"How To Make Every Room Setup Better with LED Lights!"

What's up everybody? I hope everyone is staying safe. No, I did not lose a bet, okay? This is called a bad quarantine haircut. Thanks to my wife, I had to shave it off, but it will grow back. Hopefully you don't turn off the video because of this. But the reason why I'm making this video is to show off some of the setups I've been doing using lights. Like lighting is so important, especially if you use RGB lights properly. It can really enhance and change the way you feel while you're immersing content. Now I did partner up with Best Buy and Philips Hue to make this video happen and in this video I'm
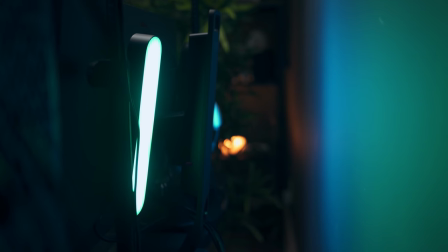mostly using the Philips Hue play light bars and the HDMI sync box.
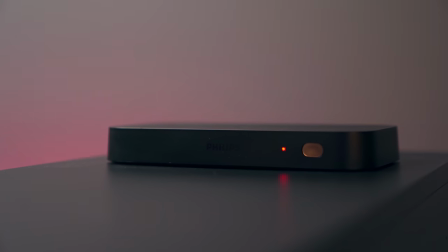The thing about lights is it kind of acts the same way as sound like you can set these lights up to surround you
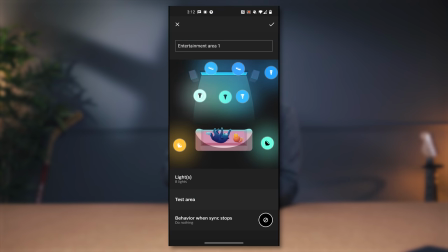like the app the Philips Hue app when you install these lights and you sync them together you can place them in positions where you'd normally play sound and when the light changes on the screen and the lights that are connected to it mimic it, it really adds this immersive feeling that's hard to explain unless you see it for yourself.
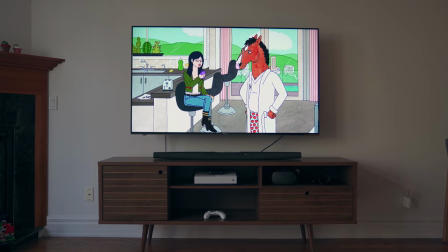The first example I want to show you is my personal entertainment setup at home. This is a very simple and clean setup,
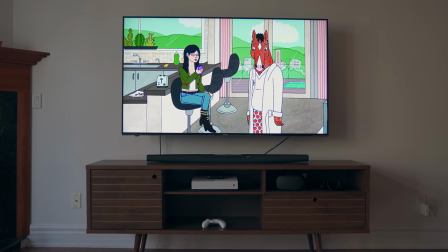enjoyable to watch content on but it's plain like it doesn't really do anything else but offer you a clean TV experience.
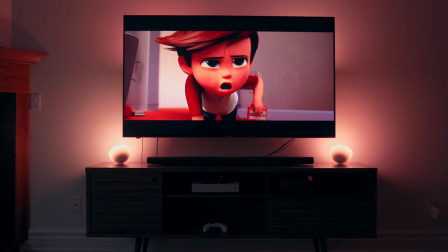Now look what happens when you add lights to this. I placed two Philips Hue Go on the bottom with two play light bars on the back
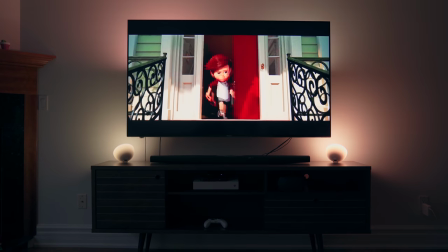and all of a sudden the content I'm watching feels much more immersive.
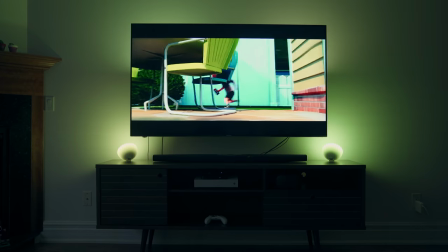Whatever colors are on the TV the HDMI sync box picks up and then pushes
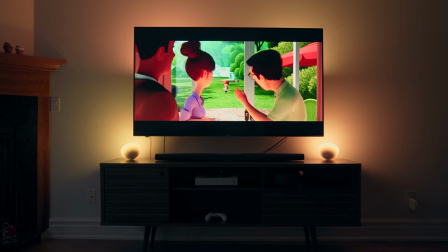it out to the lights to extend the content to the background
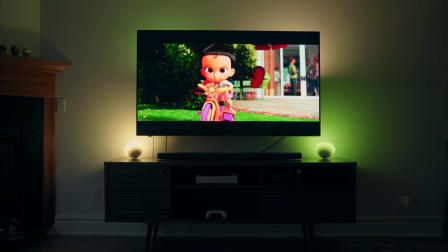and that just makes the TV feel much bigger than it really is now you can do this with your console as well whether it's nintendo or playstation
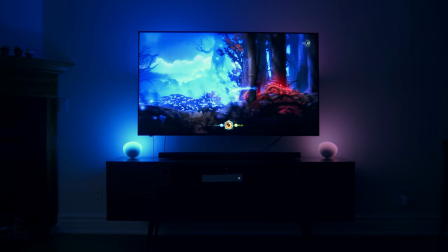or for example i'm using xbox here and it will do the exact same thing like i'm playing ori this is a very vibrant and contrasty game
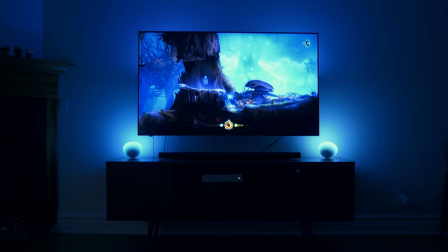a lot of purplish hues and white and depending on the scene i'm in the lights will react appropriately now if you don't care about a tv setup you can do the same thing with your computer whether it's a laptop or a desktop PC, you can install these lights to work with that.
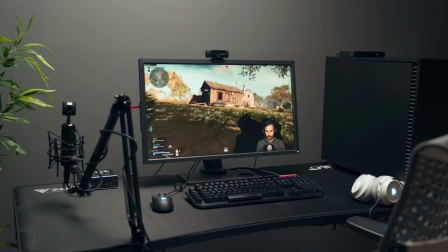Now I have a very clean and simplistic gaming setup that I personally use and it looks great.
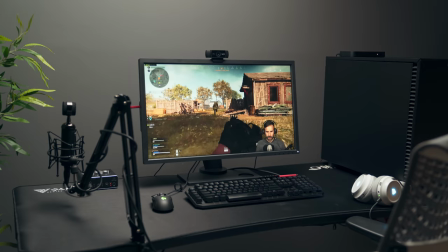Like I love gaming on this thing, but I like it better when I use the Philips lights in the background.
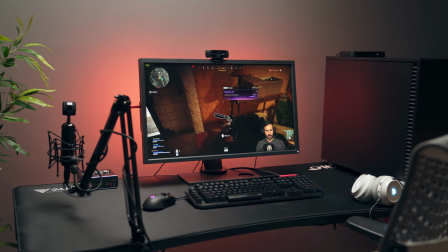It takes the game I'm playing, uses the color and extends it to the wall, making the game feel bigger than it really is.
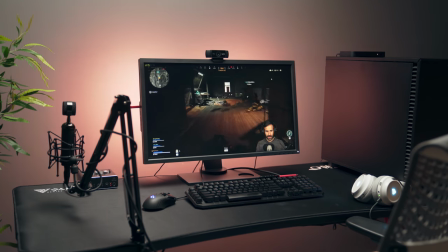This really helps too if like, if you have enemy actions happening in the game, the lights will kind of mimic it.
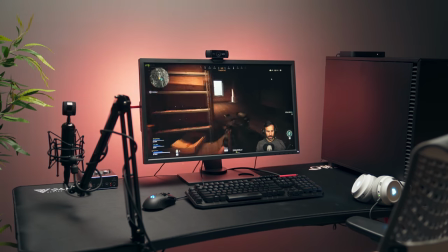So if someone is coming from the side, the lights will give you an advantage by notifying you by changing color.
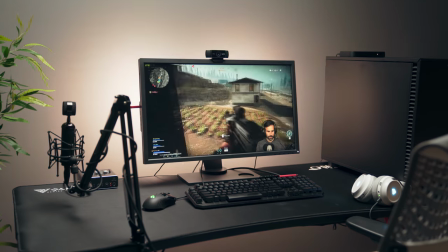It's just a cool way to game. It just adds another layer of immersion that you just didn't have before. If you love music, you can also sync the lights to the music you're listening to.
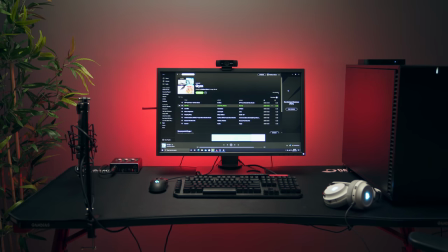My only tip for you is change the settings on the Philips Hue app.
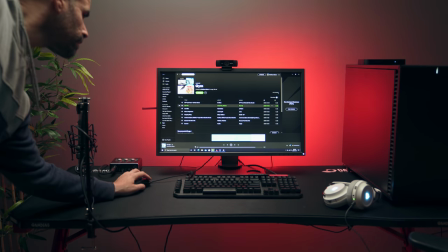Don't put it on high or intense because if you're listening to a song that's really fast,
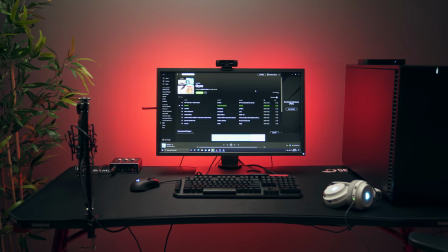the lights are just going to go crazy. what you want to do is keep it on subtle or moderate for a more enjoyable visual experience.
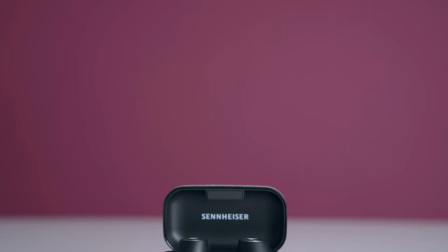But one of my favorite things to do is product photography or b-roll. Like this is a pair of headphones sitting on a clean white desk with a colorful background.
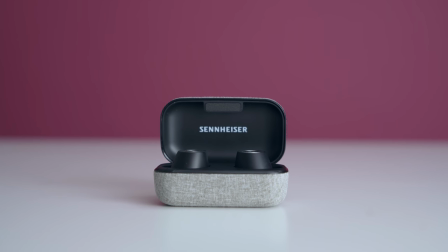It looks great. Like it's clean, it's easy on the eyes and I can get my message across. But it's very simple. If I want to talk about a product and show off how crazy its features are, I can make it feel different.
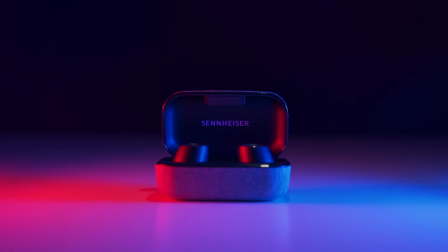I can adding in colors. Like this shot here is just two Philips Hue play lights, one on each side, with the flashlight from my smartphone going back and forth on the top. And I took a shot that felt simple and minimalistic and turned it into something you'd see from the future.
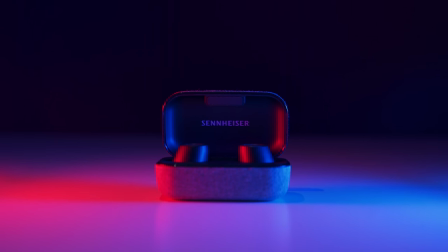And I think that speaks to the power of how lights can be used to change the feel and the mood of whatever you're talking about. Now I hope this gave you guys some ideas on how you can incorporate Philips Hue into your lifestyle or even into your product b-roll shots if you're a creator like myself.